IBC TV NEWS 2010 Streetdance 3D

On the subject of film, this year has seen the release of Europe's first 3D feature film. Street Dance 3D came out last May to a warm reception from the critics. But has it brought a new dimension to European filmmaking?
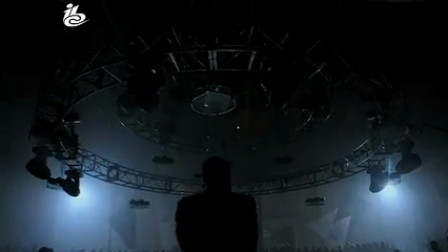[0:20]
Graham Bowd has been finding out.
It's the movie that will bring the world to its feet.
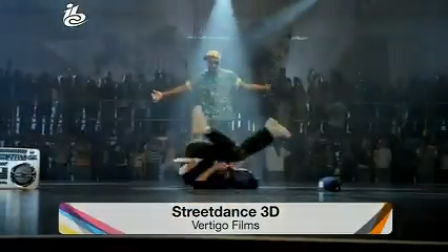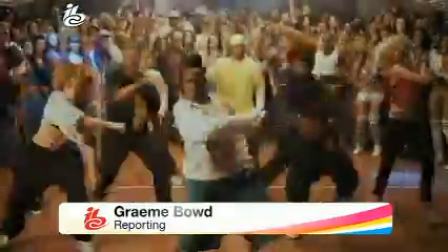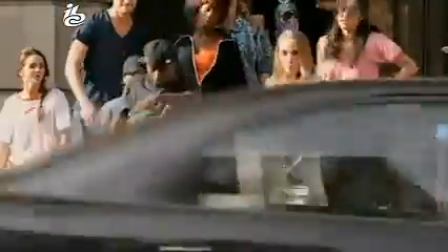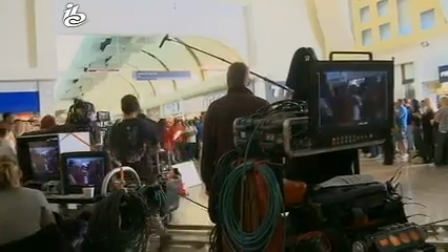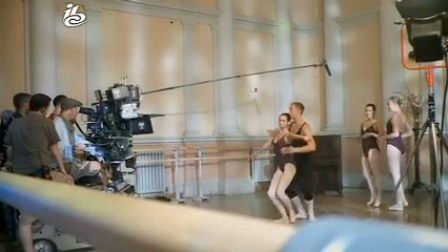[0:55]
MUSIC PLAYS talent from the US.
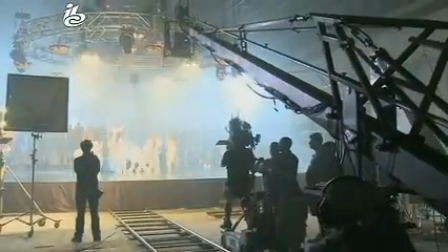[0:59]
That meant a production team with little experience of stereoscopic cinematography.
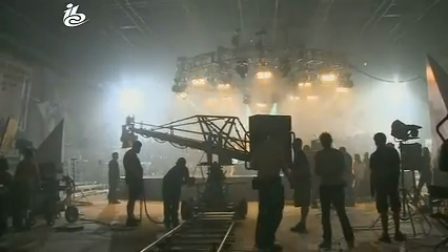[1:04]
But the tools were tried and tested.
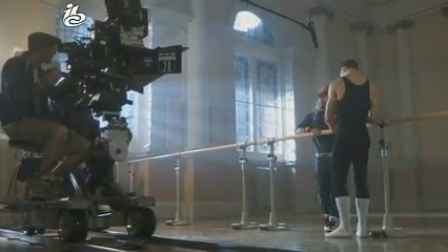[1:07]
The film was shot with Paradise FX camera systems and graded with Nucoda Film Master from Digital Vision.
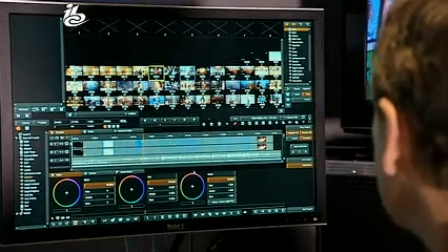[1:14]
To get the maximum audience, Street Dance had to reach 3D screens ahead of Toy Story 3,
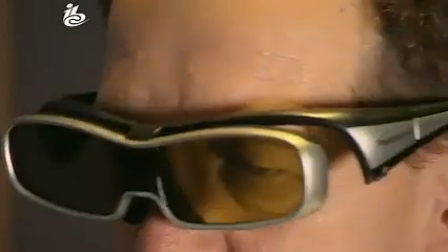[1:20]
so a fast turnaround was essential we have been working on 3d movies going back to
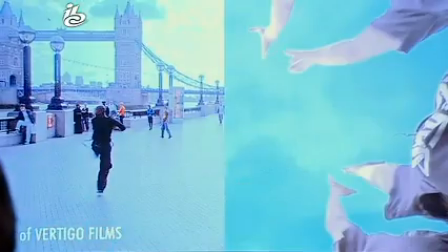[1:26]
2006 there's a long post-production process you're dealing with double the amount of pixels trying to double amount of rendering and you're trying to keep it all interactive in real time typically and in the mastering environments the yes client attended you want everything to be very quick and fast so there's double amount of processing needs to be done the
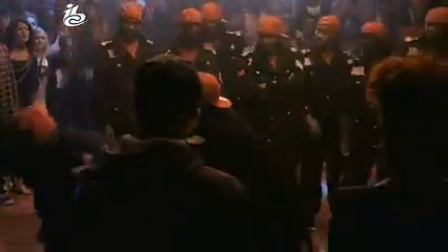[1:47]
film has a predictable story with rival crews preparing for a competition.
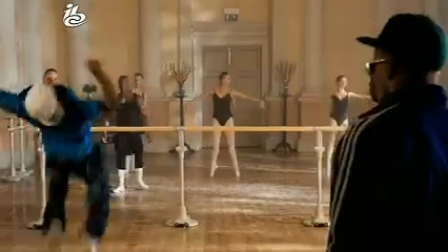[1:51]
There's also a meeting between hip-hop and ballet as the classical dance troupe lends its rehearsal room to the street kids.
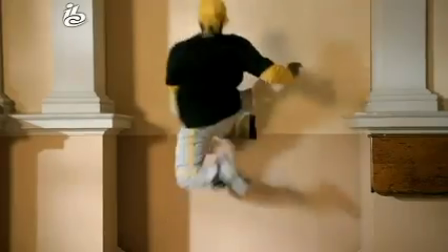[1:58]
To make the most of the 3D medium, the directors wanted plenty of stuff flying through the air.
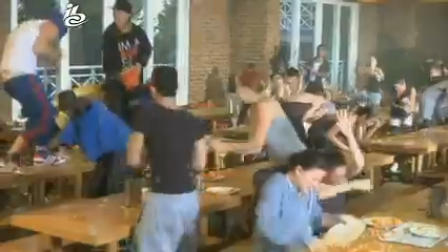[2:04]
So the script includes a food fight. Considering the clean-up job, you wouldn't want too many takes of this.
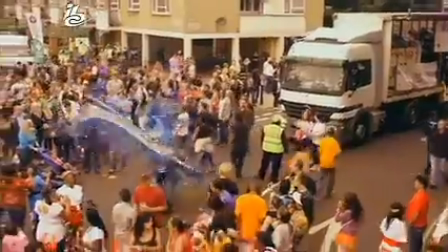[2:12]
Another challenging scene was shot at London's Notting Hill Carnival. For us, London is the character in this film.
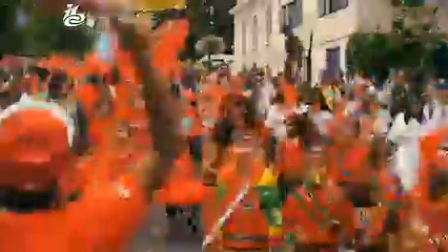[2:19]
So it's like as a character you've got to showcase its best points and one of its greatest points it has is that we have a great carnival every year. So for us to do British film in the summer it was like important to have it on the map of the calendar that we will be shooting in Notting Hill Carnival.
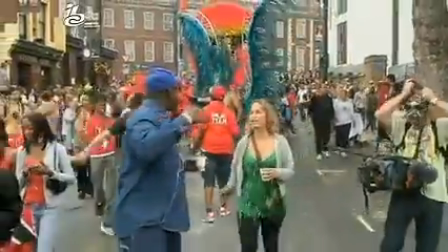[2:33]
Yeah it was always something that we wanted to do. So our producer kind of pulled their hairs out and was like saying how are we going to do this?
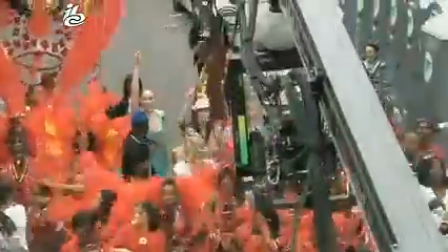[2:40]
And we were like well get a crane in the camera and let's roll. Yeah, we literally hired one of the floats, a float called Poison, with speakers,
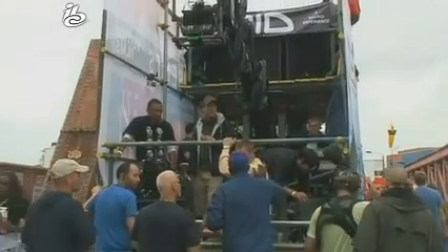[2:48]
like, imagine the speakers are as tall as, you know, 12-foot speakers blaring in their ears, and they had to all wear headphones.
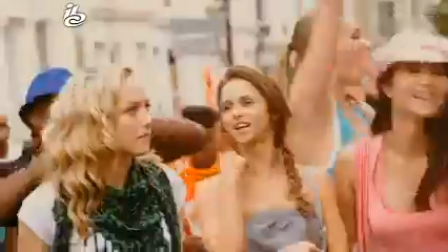[2:59]
The carnival took place on a dull weekend, so it was a challenge to match the vibrant look of other scenes.
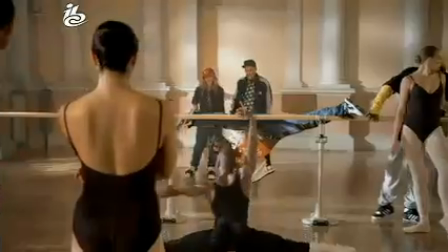[3:05]
Film master's grading tools coped well with this. The film's colourist says his biggest task was maintaining that look in a range of cinemas.
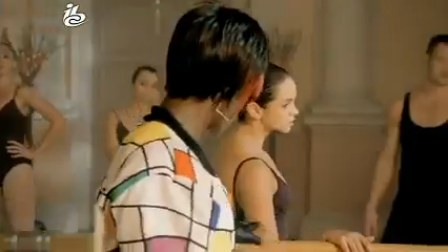[3:13]
Some 3D projectors are poorly calibrated. Darker scenes in particular may not look right unless the grade is compromised.
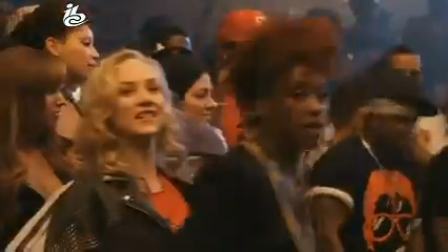[3:21]
The opportunity to see a big variety of tests in many different cinemas.
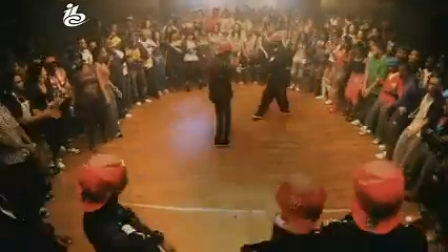[3:26]
And it was quite shocking to see how big the difference between all those projections has been. So it seems that current standards for setting up and measuring those projectors seem to fail.
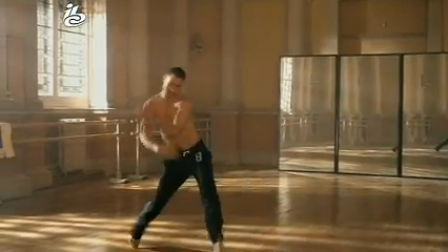[3:37]
So So the industry should actually improve and find better, easier-to-use tools to line up those projections.
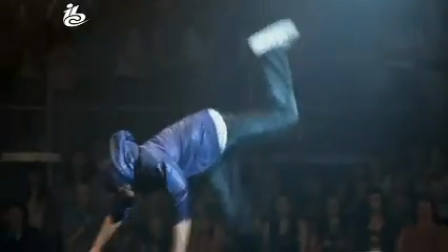[3:48]
The young cast will hope this can be a launchpad for successful careers.
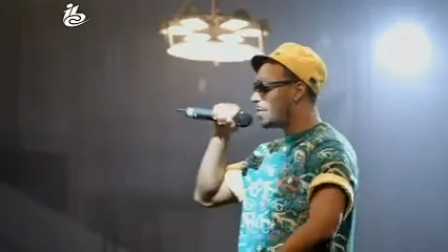[3:55]
And it'll certainly add another dimension to the filmmakers' CVs.